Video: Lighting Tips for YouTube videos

Yo guys, thanks for tuning into my channel. On this video, I'm actually going to show you guys how to set up your room with as many lights as you can. Whatever lights you have, I'm going to show you how you can utilize what you've got. You don't have to worry if you don't have a lot of lights, but this video is specifically tailor-made to show you how I set up my videos, my lighting conditions, and which lights I've been using, and how you can use the same principle and the same thinking process into making your videos look awesome. Alright, I hope you guys enjoyed the video. I initially lost the footage. That was the introduction to the actual video. So this is going to be the intro. So we're just going to dive right into the part where I'm showing you guys how I set up my lighting and my video setup and everything.
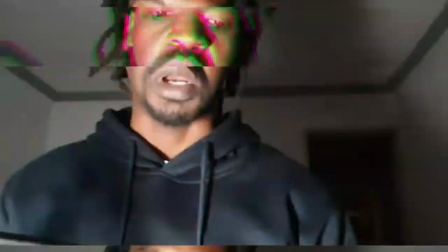(0:46)
I hope you guys enjoyed. Super, let's dive right in. Alright, so I'm going to use my mini tripod right now to kind of like just hook it up.
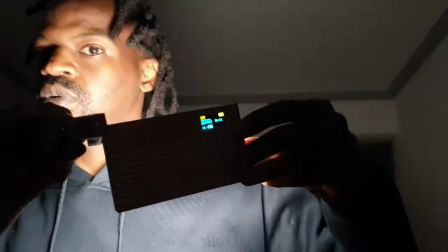(0:55)
You know.
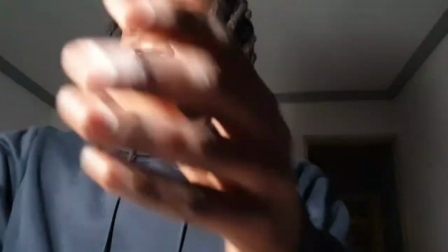(0:58)
So anyway, I'm just gonna put this somewhere here, and you can also change different modes as well.
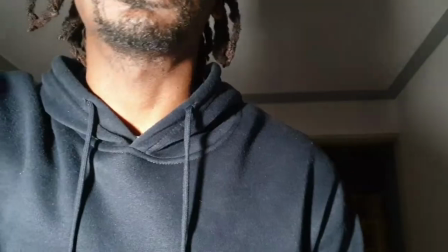(1:05)
I can change the tonality, I can control how light it is, how bright. I can change the mode to RGB, it's a little more greener.
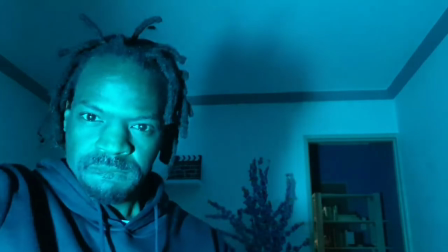(1:13)
I don't like this.
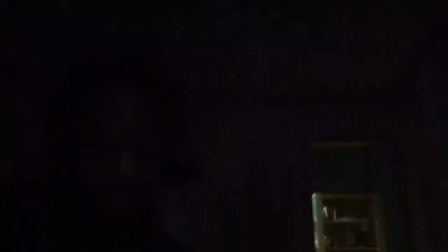(1:16)
It does all these different, like a cup hospital or not hospital, ambulance or cup thing going on.
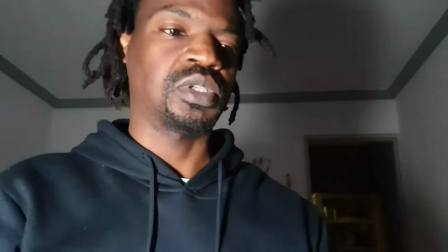(1:24)
Okay, be a little bit blinding. Anyway, so next thing I'm gonna do is just switch give it a bit of variety, because it's very flat background, as you can see.
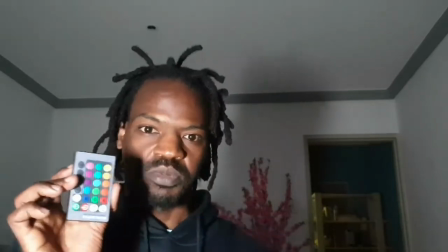(1:33)
It's a very flat background, as you can see. So I'm gonna use my remote. All right.
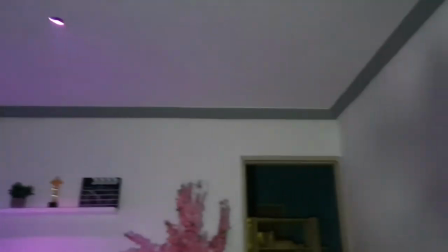(1:39)
What else I like? I also like something that I did a review on.
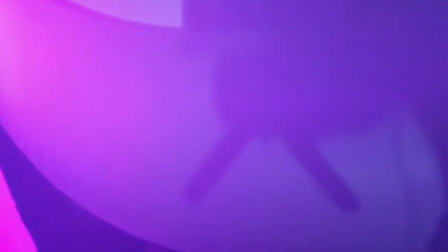(1:45)
This moonlight thing right here. So I'm just gonna switch it on. Moonlight, switch on.
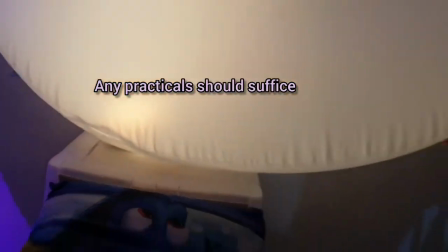(1:50)
There we go. We've got a moonlight switch in the background.
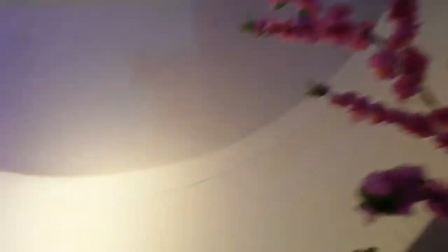(1:55)
I like it. I like the moonlight switch. So I think it does quite nicely.
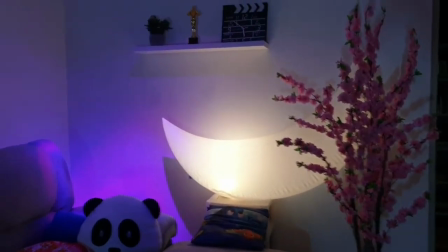(2:00)
So I like the purple. That's a good rendition. I like the purple. It complements the flowers there a little bit.
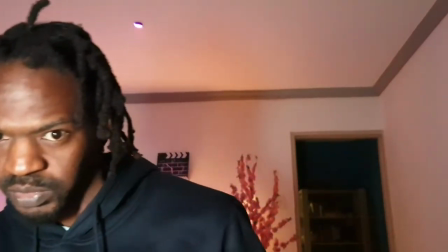(2:06)
So now that I've established a good contrast between foreground and background lighting,
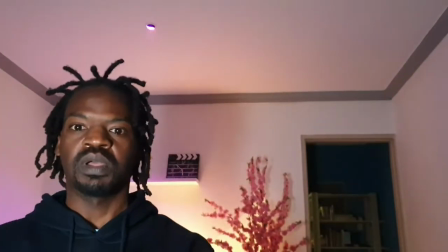(2:14)
I could take this a little bit further, even more, you know, in terms of how I place myself as a subject matter.
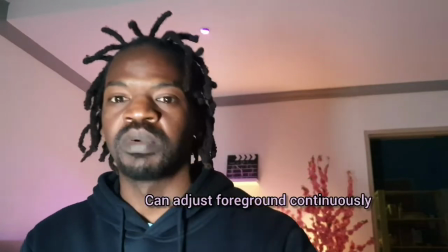(2:19)
So now, depending on how much more the background I really want, I could still do a little bit more, like in the background where there is a library.
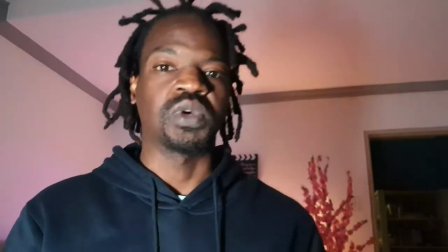(2:28)
I can light it up again, use one of these other lights as well.
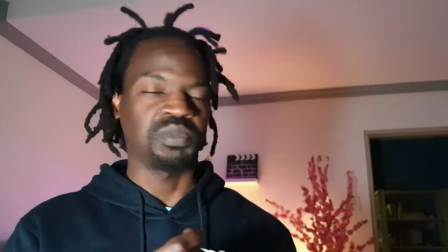(2:33)
It's also an RGB light. I can just give it a bit of more variety, you know what I mean?
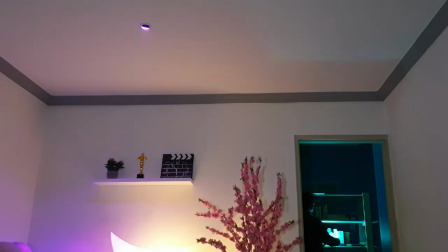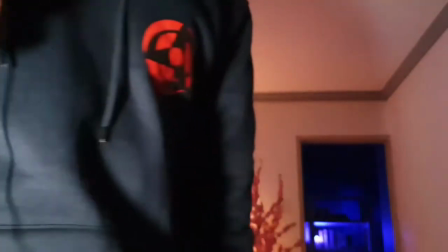(2:45)
Okay, give that a bit of a blue color. I can also increase the intensity of the light a little bit more if I want to.
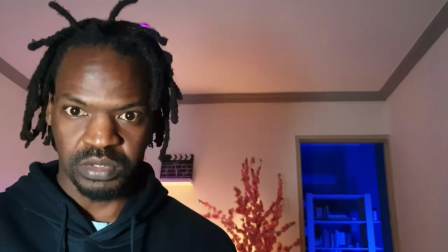(2:55)
Okay, so as you can see, that's not really bad the way it's looking right now. So that's kind of like what you can do to light up your environment and your space.
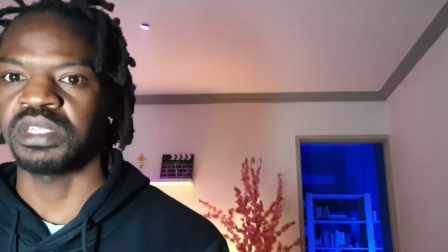(3:02)
I do have other different kinds of lighting as well. This ring light right here.
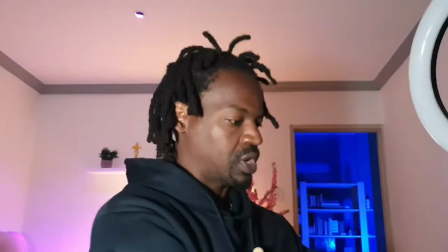(3:08)
Ring light is slightly different. I can switch it on using my remote.
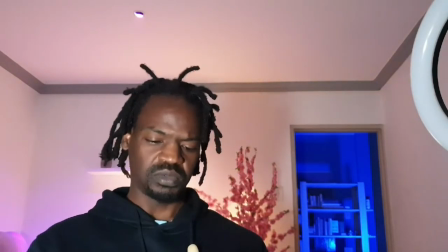(3:13)
Oh, it has this cable. It comes with a cable that has a remote on it, so I can switch it on. It's kind of bright.
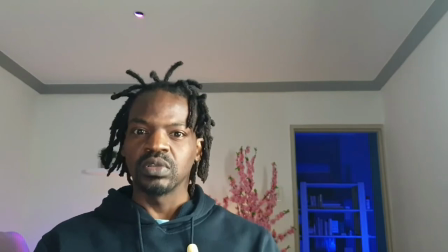(3:18)
You can control the intensity of the brightness. Okay, so you can see already that it just brightens up the entire room completely differently.
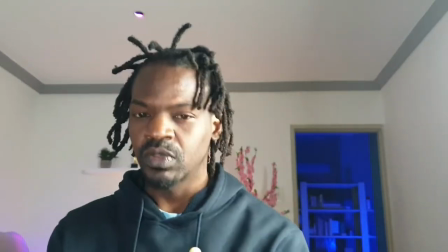(3:27)
It begins to sort of knock out the effect of, look at the background,
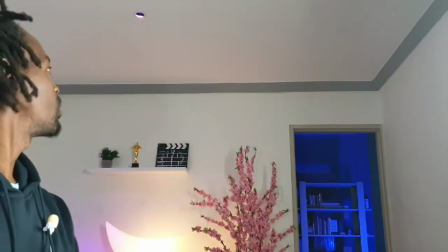(3:32)
that little purplish light right there.
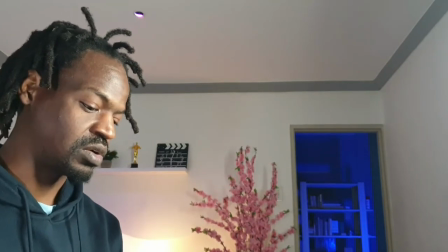(3:36)
So control this light, because I don't really want it to knock out the artificial lighting that's in the background, so I'm going to reduce it a little bit.
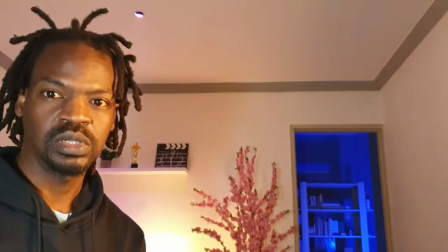(3:44)
I can also control it to be cool. Okay, this is much more warmer tints, more orange, as you can see.
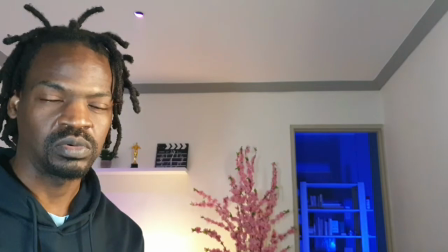(3:51)
I can control it and it becomes more middle, more orange, you know.
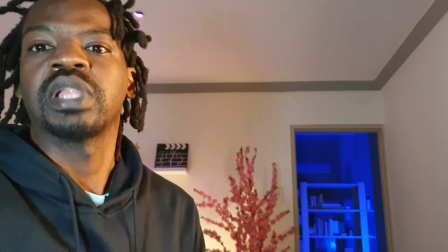(3:58)
Then with this light right now, I think you can see it better now.
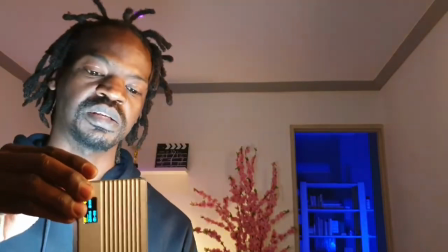(4:01)
With this one, I could also change the color setting and maybe to a more RGB type.